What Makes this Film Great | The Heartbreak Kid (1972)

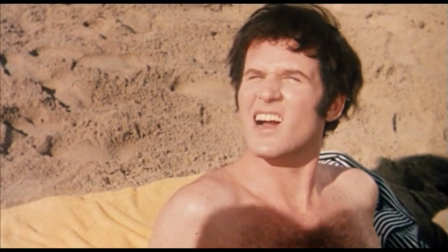(8:11) I didn't know. I just got here. Uh-huh. I didn't move.
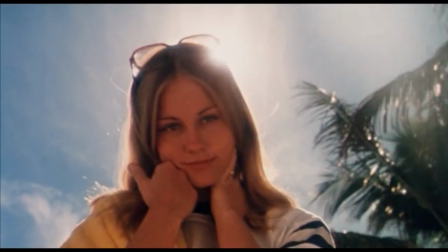(8:16) I just got here. Never mind. Just don't do it again.
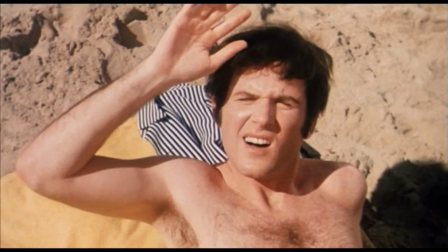The way she's shot here is really significant, with that halo of the sun around her. It gives her an almost angelic presence. And this is intentional to contrast her with the shots we've seen of Lila on the trip all the way down from New York to Miami Beach,
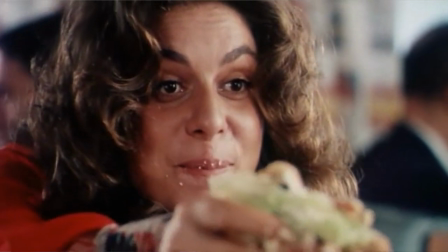(8:43)
where she's got, for example, egg salad all over her face.
You want a bite? Or where she gets up out of bed and tells Lenny, where are you going? Pee-pee.
For some reason, pee-pee becomes a thing that Lenny can't deal with. But returning to the relationship between the script and the cinematography, where the film really comes alive is in two choices that May makes with Roizman about how to shoot particular scenes. One of the things they do throughout the film is to hold shots in long takes, sometimes uncomfortably so.
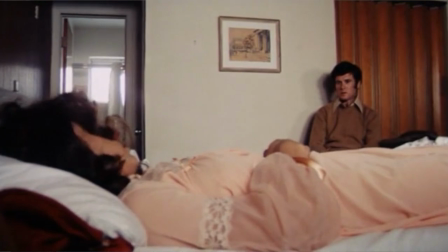(9:21)
So we get shots of Lenny just looking off into the distance.
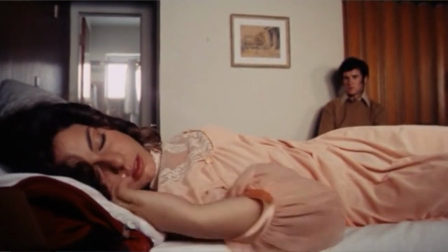(9:26)
These shots almost have a kind of Kuleshov effect, where we can read as audience members into Lenny anything that we think he might be experiencing. So after he's just had sex for the first time and he stares off into space like this, some of us might read that as satisfied. Some of us might read it as dissatisfied, regretful, or something else, indicating his decision to come to leave Lila. Then there are other long takes that are dialogue shots, where we get a two shot and the camera doesn't move, or maybe it just moves slightly.
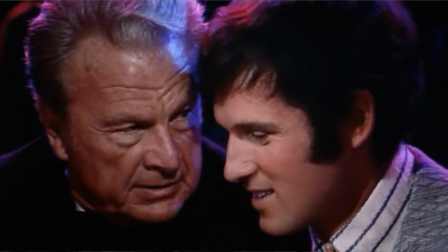(9:59)
But there's no shot, reverse shot, to break up the tension of the conversation.
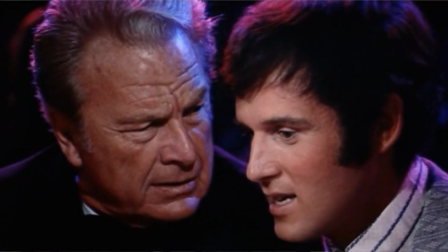(10:05)
And these long takes often occur during awkward conversations.
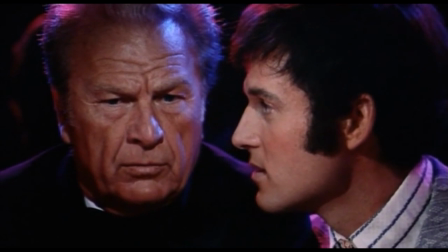(10:11) Oh, so you mean you sell balls and bats, huh? Is that what you mean, balls and bats?
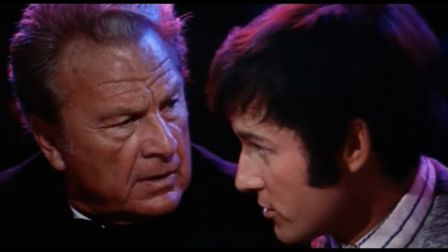(10:19) Last year in this country, sir, over $2 billion was spent on recreation. Is that right?
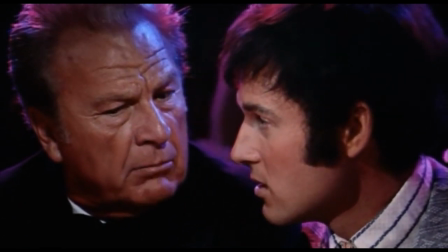(10:25) On balls and bats.
The other decision May makes is to switch between a locked down camera that doesn't move and handheld cameras. When we switch from a steady shot, from a calm, locked shot,
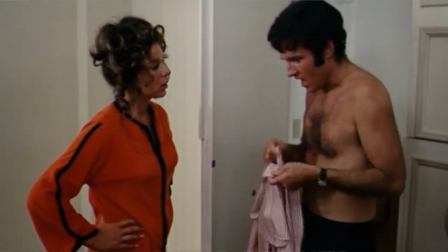(10:39)
to a handheld shot, we get these moments of uncertainty, of discombobulation.
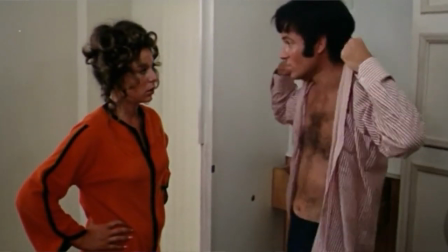(10:46)
The handheld is not wild. It's not like a Bourne Identity fight scene or something like that.
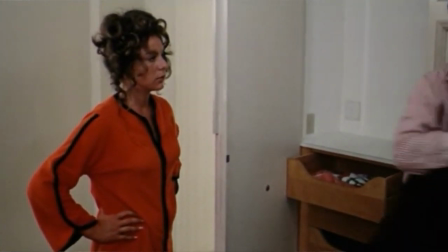(10:52)
But it gives a sense of uncertainty, as in this scene,
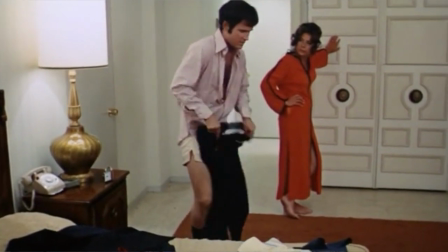(10:57)
when Lenny is once again trying to convince Lila that it's okay for him to go out without her on their honeymoon.
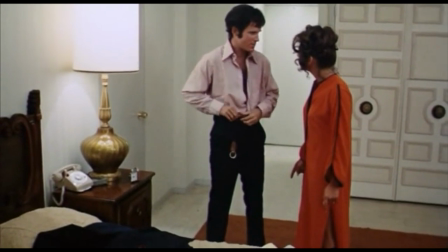(11:08) It's not the amount of time that you spend with somebody. It's how the time was spent, and I feel it.
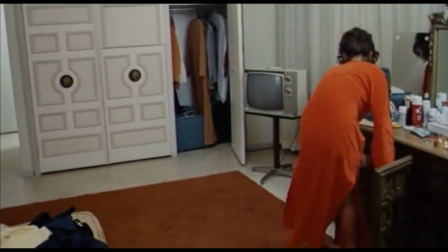(11:16) I'll never forget these 3 days.
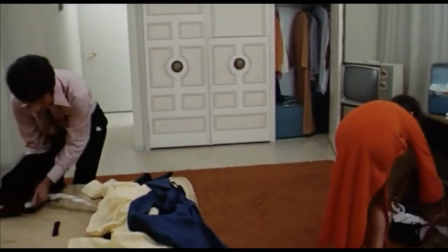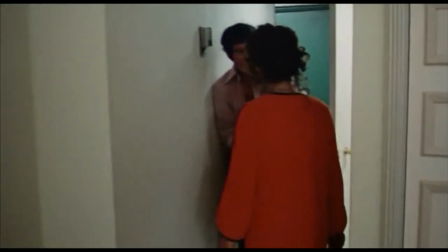(11:23) Where are you going now? Honey, I've got to visit Wilmer's family.
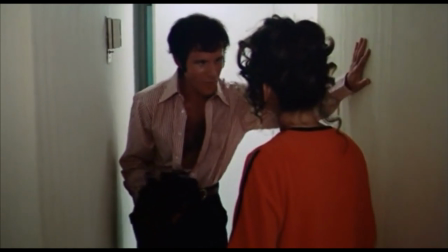(11:30) Wilmer keeled over signing an affidavit.
The result of this camera work is to, as I said earlier, push at the fabric of the narrative. We have a screenplay that's full of jokes, full of one-liners, and we have performers like Grodin and Shepard and Berlin who play these parts wonderfully. But when they're directed to stay still while the camera moves or doesn't move around them, while we have these moments of silence while the camera just sits on a character, or while we have these cramped frames where awkward conversations are happening, that recasts the jokes. And they're funny, but they're funny almost in that way of cringe humor, where we just like, we want to be out of this situation.